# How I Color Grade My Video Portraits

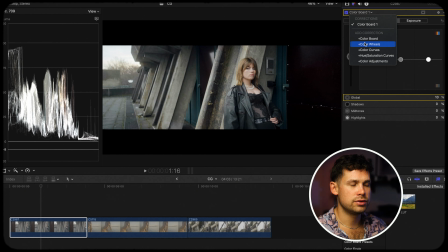Now what I'm also doing is using the color wheels tab, and here you can adjust temperature, tint, if my shot is too warm, too cold, or I want to add some different vibe to it.
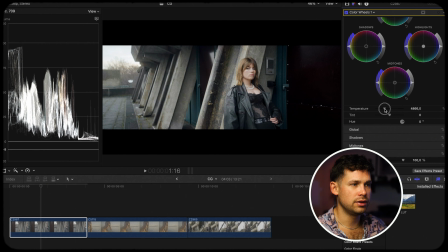I'm adjusting this. We could go a little cooler maybe with this look. When I'm moving the temperature bar a lot, you also might want to adjust the tint bar for skin tones so the skin tones stay correct.
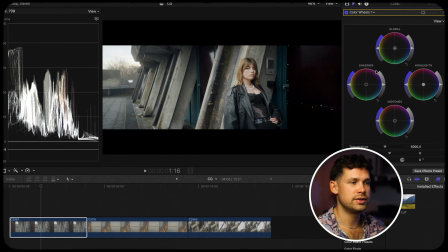Here at the color wheels you can also change the color of certain parts of the image. For example, put some coldish blue to the highlights, but then to the shadows you can put like a warmer tone, and then you're creating
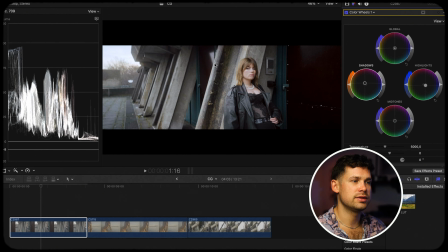color contrast from warm to blue. And always contrast in an image is mostly, when combined right, pleasing for the eye, especially with like this orange teal combination.
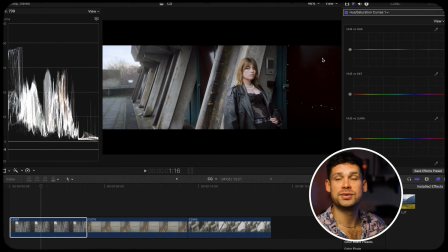Next up, what's really important is the hue saturation curves. This was really game changer when Final Cut added this to the color grading tools. You can pick here really certain parts of the image, like her skin, right click it, hold, and then make the circle bigger of the area you want to change.
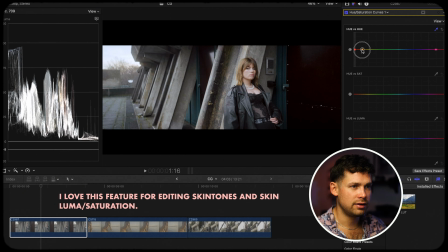Then it indicates the color of the area you've chosen, and then you can change the hue to the color you like. And that's really nice to adjust skin tones if you want to also make certain parts of the image more intense,
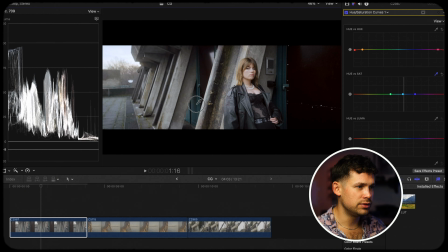less intense. For example, we can go here to the little turquoise doors, get it indicated, make the area maybe a little smaller so the greens and the darker blues are not affected as much.
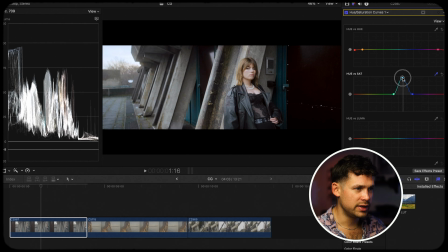And then we can pull it up and you can see how intense these turquoise tones are getting. If we don't like the turquoise and we want like more of a darker grayish touch, we can pull them down.
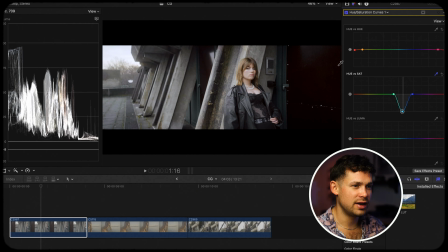In this case, because it's such a dystopian, really harsh architecture, I think it fits when we even desaturate that. Hue versus luma is also really interesting. For me now in the image, her skin is a little bit bright,
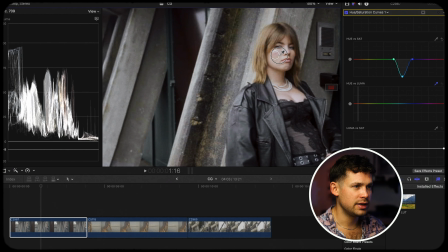so we can go and select her skin again and make the area smaller. And then we can go down with the luma so her skin is not so bright and gets like a little bit more contrast.
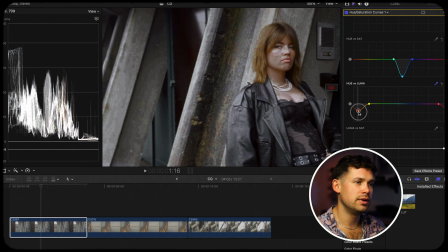You don't want to overdo that. If you overdo it, you get fragments really easily, especially if you don't have 10-bit footage. I go maybe down like this,
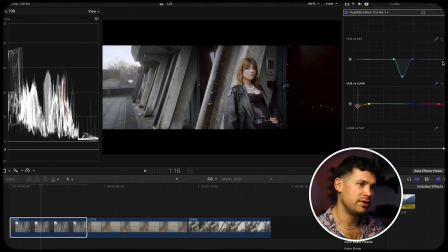zoom out, and now I think her skin looks really, really nice, has a nice contrast. Now we can move to the last color grading part, which is masking, which became really important to me.
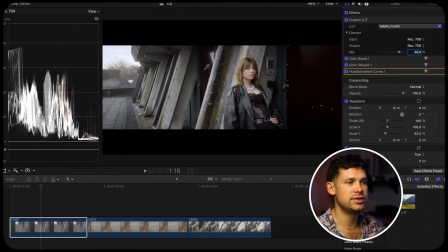With masking and vignetting, you can put focus on some parts of the image and also create this bright dark contrast. So we do that by creating a new color board, and then we go to this little add shape mask feature.
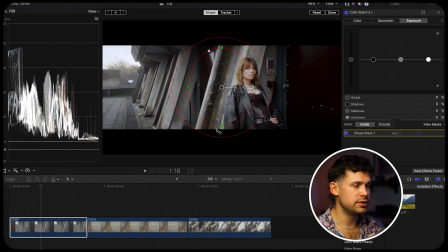Here you can choose the fading of the mask, and you can also choose if you want to change the inside or the outside of the mask. This time I'm going with outside to make everything of the outside darker but not the inside.
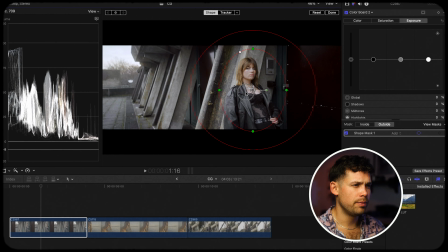We could go by just going with her so she's even more in focus and make everything a little bit darker in the image.
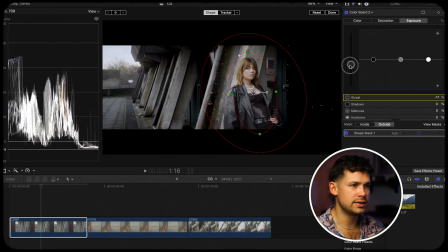I would not go with the global settings since the right side, the shadows are already really, really dark.